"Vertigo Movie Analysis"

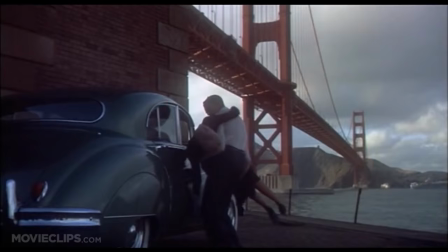0:23 In the scene after Scotty saves Madeline from drowning in the river, you can see that Scotty is clearly winning the conversation,
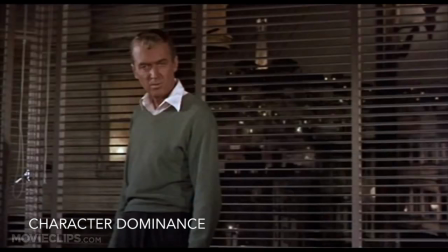0:29 especially from the beginning, when Madeline is in the bed and Scotty is looking down upon her. Also in the scene, she is often crouched by the table, drinking her tea,
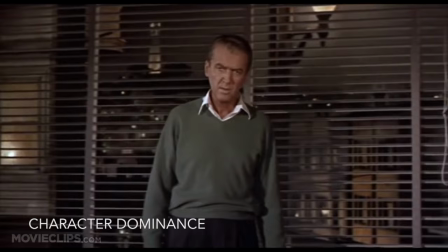0:38 while Scotty is looking down upon her from a higher angle.
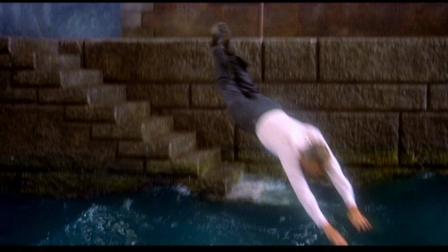0:44 You can also see that the angle of the camera is looking up towards Scotty, seeing him as sort of the heroic figure after saving her from drowning in the river.
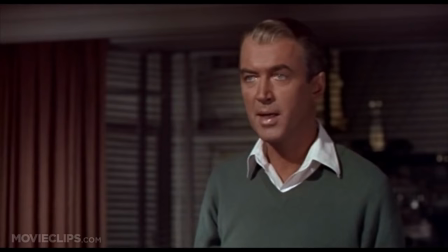0:53 Also in the scene, you can see that color plays an important role. The colors of the two characters have been reversed, right?
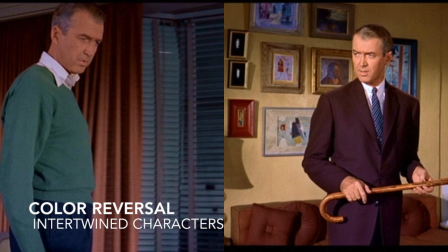1:00 So Scotty, who has been in his maroon suit for most of the beginning of the film,
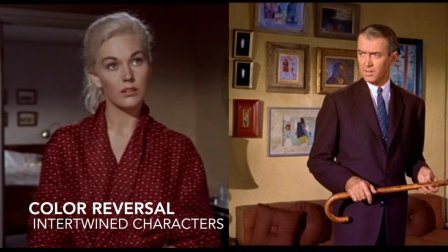1:05 is now in Madeline's green, and Madeline is in Scotty's red, which is from the beginning of the film.
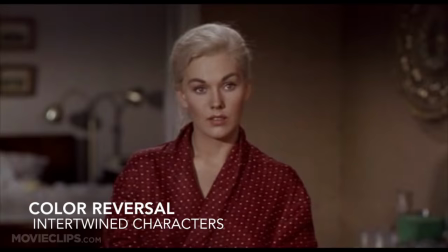1:15 this can represent a lot of things mostly it represents the idea that
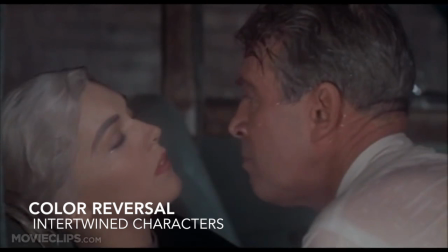1:20 after the meeting at the river they have sort of become intertwined in a way and they
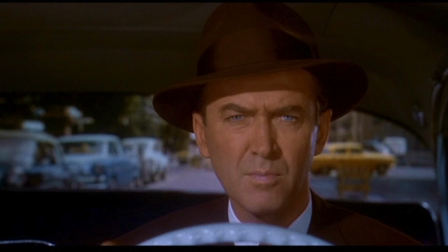1:25 have infected each other with each other so from now from
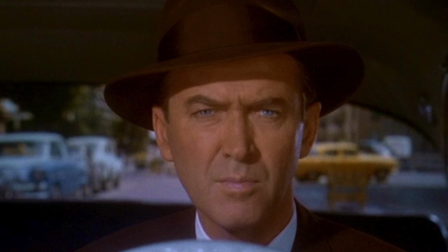1:29 this point on we see scotty has slowed this more more rapid descent into
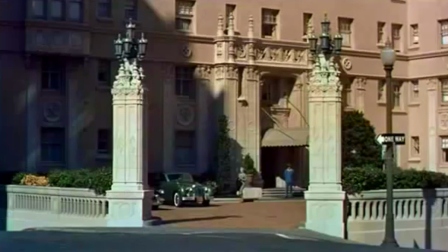1:34 madness after this interaction with madeline in this scene scotty is stalking madeline
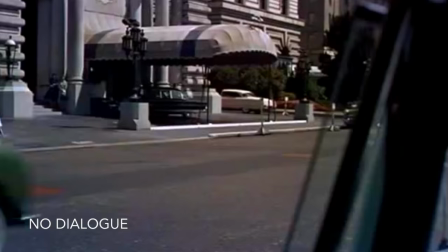1:40 in his car This scene is interesting because Hitchcock chose not to add any dialogue and let the images speak for themselves.
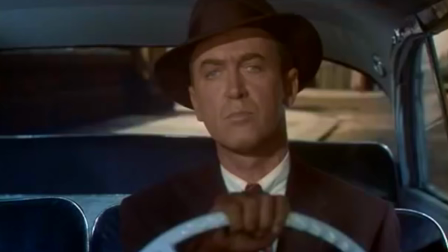1:48 Sometimes the most powerful movie scenes are when a story is being told without dialogue.
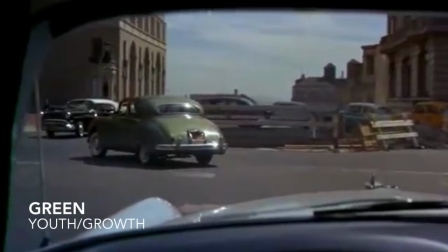1:53 This scene takes place early in their relationship, so the green color of her car can resemble youth and growth,
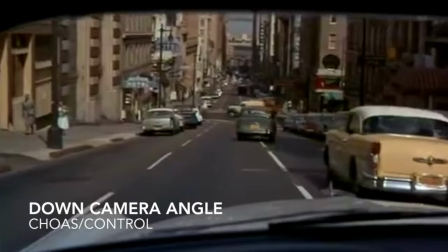2:00 however we can see that the cars are going downhill and take turns. This symbolizes their increasingly chaotic state of mind,
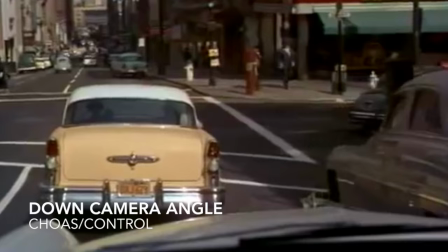2:07 but we are following Scotty's point of view and the camera is often looking downwards towards Madeline which suggests that he is the main force of their decline.
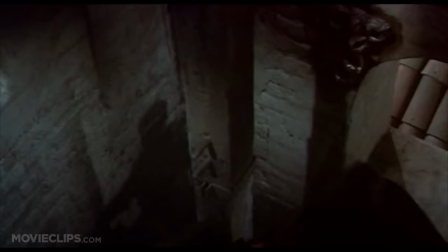2:18 In the film Vertigo there's a scene where Scotty is chasing Madeline up the clock tower.
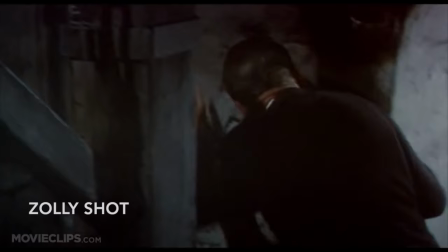2:24 Hitchcock uses the dolly technique of camera use to kind of zoom in and out of one area to
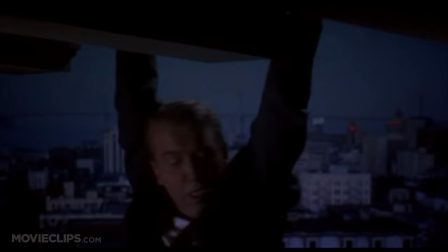2:31 simulate the feeling of vertigo that Scotty has which he acquired when he had his accident earlier in the film.
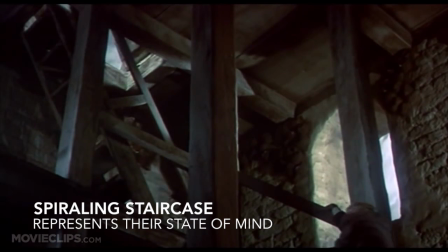2:39 They kind of show Scotty chasing her up the stairs in a spiraling motion to kind of
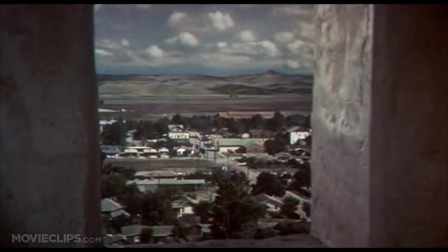2:44 simulate the fact that he keeps chasing after his desires and he can't really catch them.
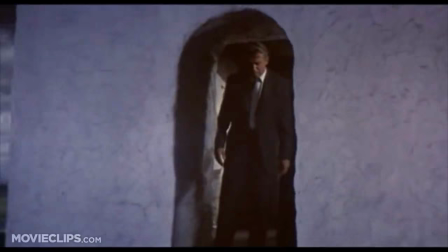2:50 He doesn't catch her and in the end she does end up falling off the clock tower which
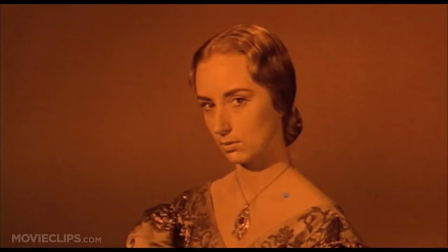2:57 kind of destroys him in the end but he finds out that it is Judy. and
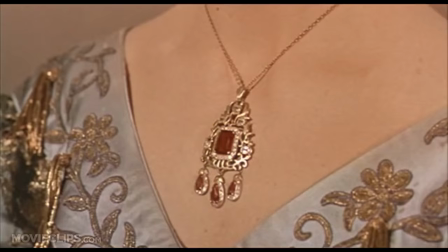3:02 Hitchcock uses this kind of movements and the camera
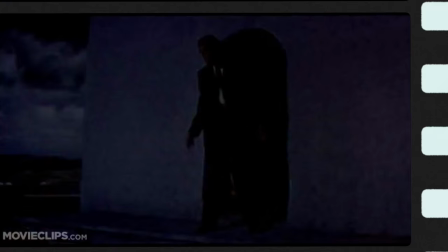3:08 lighting to simulate how dark and how really treacherous this action is.
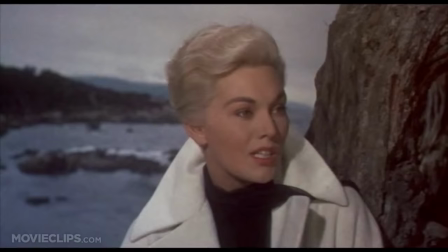3:15 Obsession and descent into madness is shown throughout the movie. It truly all begins with the first kiss.
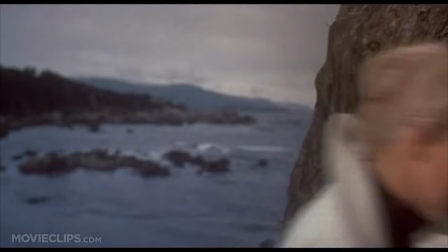3:21 Hitchcock loves to use eyes to show emotion. Scotty does this intently when Madeline is unstable.
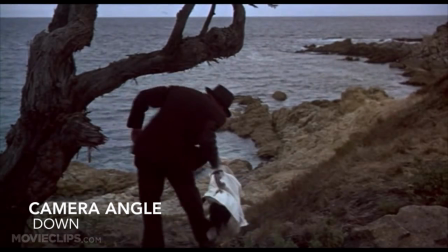3:27 Shortly after, Scotty and Madeline run away.
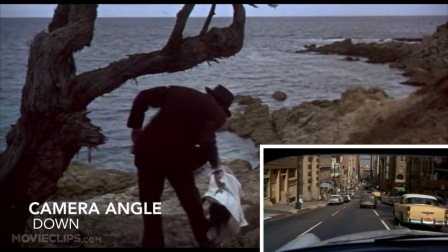3:31 The camera is looking down on them while they run down the cliff, symbolizing their descent into obsession and madness.
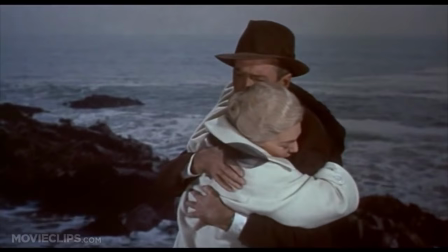3:41 Now they are hugging and tugging each other, which solidifies their relationship.
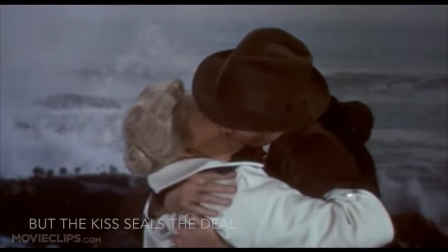3:47 However, Madeline is wearing a white coat, which shows that at this point, she is pure, but their kiss symbolized there was no turning back.
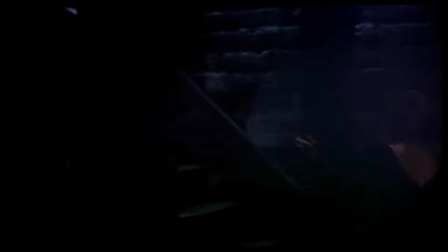3:59 While Scotty forces Judy to climb the stairs in this scene for a second chance,
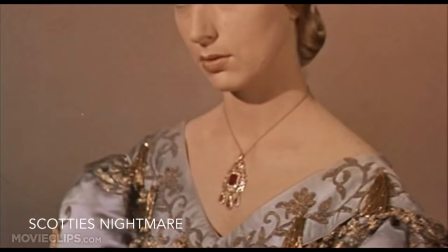4:03 Judy is clearly terrified because of the realization that Scotty has discovered the truth about her having been hired by Madeline's husband.
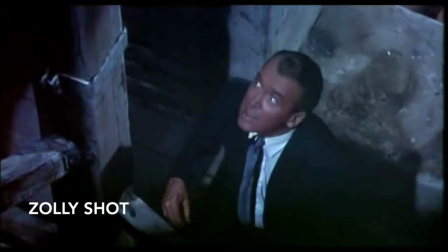4:11 And while climbing the stairs, Hitchcock uses the solid shot to mimic the disorienting feeling of acrophobia.
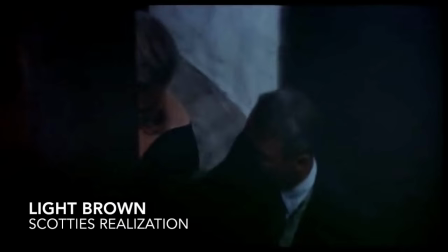4:17 He uses the shot multiple times while Scott climbs the stairs to show that he's overcome his fear of heights while using the light brown of the tower in the shots,
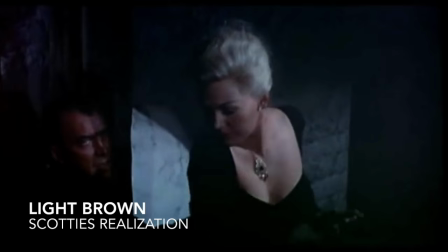4:26 which represent genuineness.